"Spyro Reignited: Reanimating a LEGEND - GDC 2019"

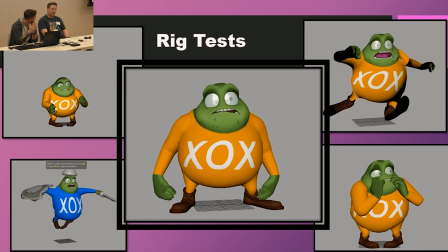Another thing to remember is the original Spyro game, all the characters were vertex animated. So it wasn't bone animation, which means you're dealing with recreating animations that had almost an unlimited level of flexibility,
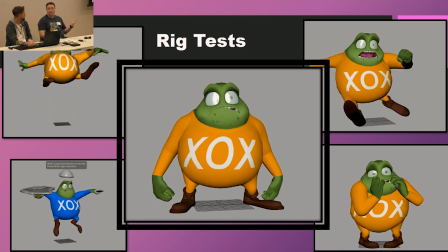because you just grab a vertex and yank it off, and now you got a thumb or whatever it is you need to do.
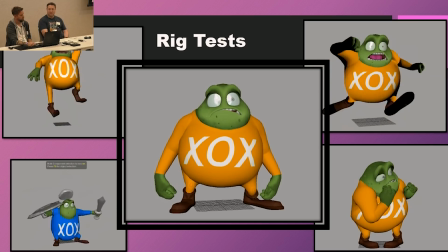Obviously, we didn't do vertex animation for this just because the characters are so much more involved.
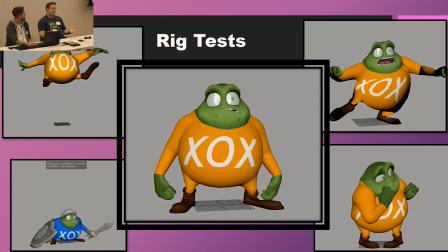There's a lot more going on, and bone animation is what we're used to now.
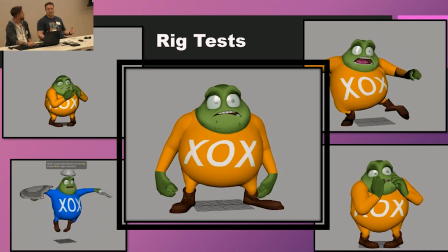But we really wanted to retain that level of flexibility and squash and stretch and that sort of anything goes mentality. So we built our rigs to be very flexible and really push them in the animation and try to get that squash and stretch out of them.
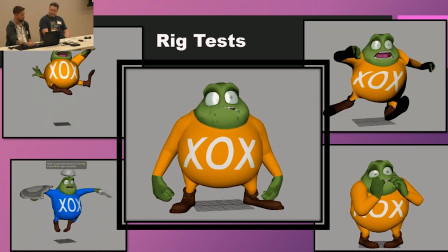Yeah, this guy allowed us to do some early tests on Sammy's rigs and really be able to try to squeeze as much
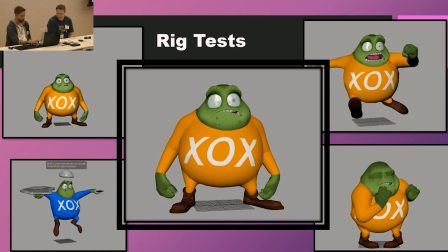as much squash and stretch as possible. All right, so this.
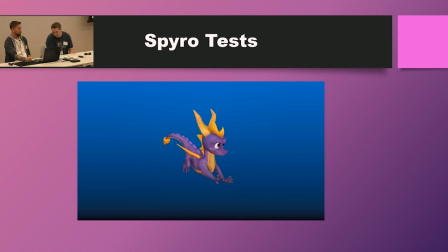There we go. Full screen it. It's getting bigger. Okay. So, There's that thumb. yeah. So I assigned Spyro to one of our animators,
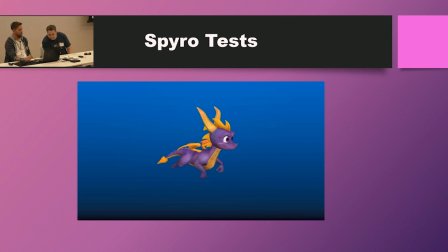Steve Marshall, who did pretty much 90% of. Oops.
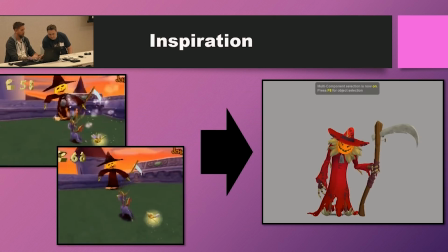We'll go back. No.
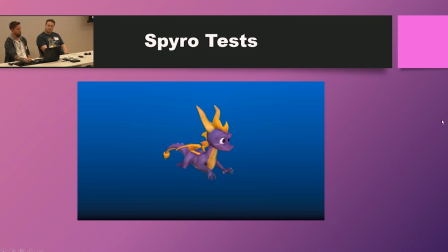Did 90% of the animation, and with the run, he did vary up from the original run. I pretty much told him to push it as much as possible. Let's see what comes with it. keep the the original aspect of Spyro
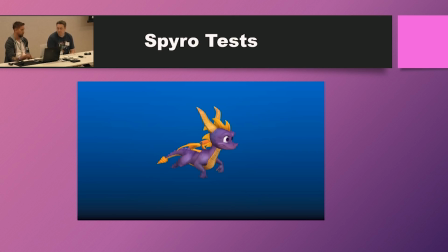into this run, bring in the aloofness and just the personality of Spyro. And this was pretty much his first take at it, and he knocked it out of the park, I thought. It was a lot of fun. It's very hoppy, very cat dragon-like, and he truly did capture that.
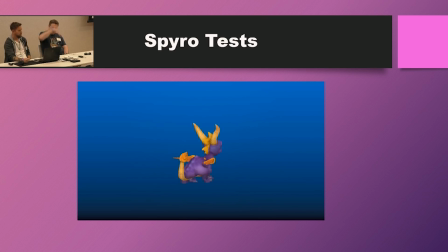Yeah, he really did push it too. We had to pull some of the bounce out of it because it had this great big bouncing hop, and it was just the most entertaining thing to watch on the screen. But it called a lot of attention to itself. And the camera rides behind Spyro, so the higher he gets off the ground, the harder it is to see where you're going.
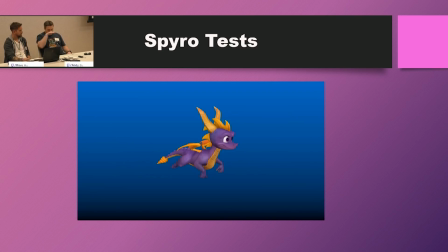The original locomotions for Spyro were pretty linear, pretty on a line. So seeing Steve really take these and run with them and push that great animated timing and cartooniness of it was great to see. It really brought that character to life. Yeah, and basically that's our philosophy, as all animators know.
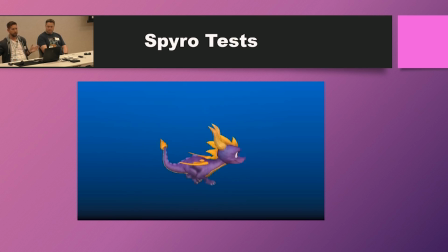You push it until it's too much, and then you bring it back just a little bit.
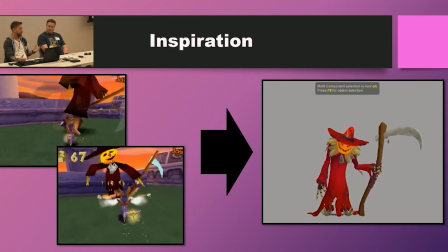And throughout the game, I mean,
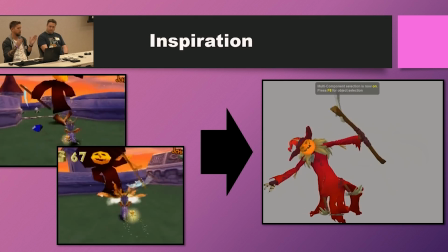this is pretty much a testament of just how our thought process was on each one of the characters. Is that we would study the old game,
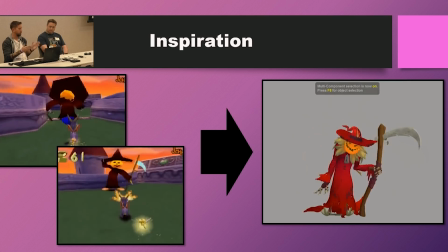look at the inspiration from it, look at the personality from these guys, and then just try to translate and try to bring up something new. So when I animated this guy, it's all about
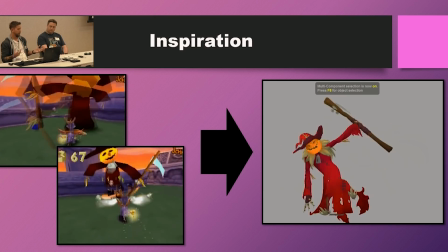a sheep in this giant guy's clothing, and just the way he moved, he just needed to dangle all over the place.
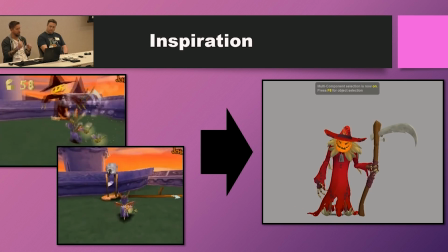I just imagine this sheep inside. He just had all these like wooden controls, just trying to figure out how to move this giant dead scarecrow type guy, make him look as creepy as possible.
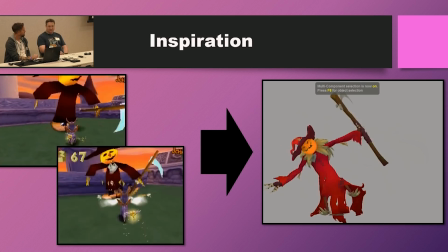We really lucked out with the concept art coming out because obviously there's a lot to interpret from the original game here.
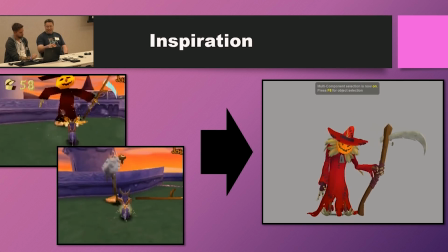It's an orange circle in a witch costume. So seeing what the concept artists were able to do with it and run with it,
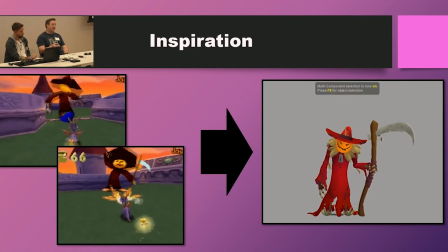it just was so exciting to see those concepts come back and go, oh, we get to animate that? That's going to be wonderful.
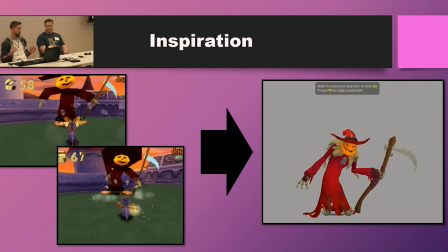That felt like such a huge process in our animation.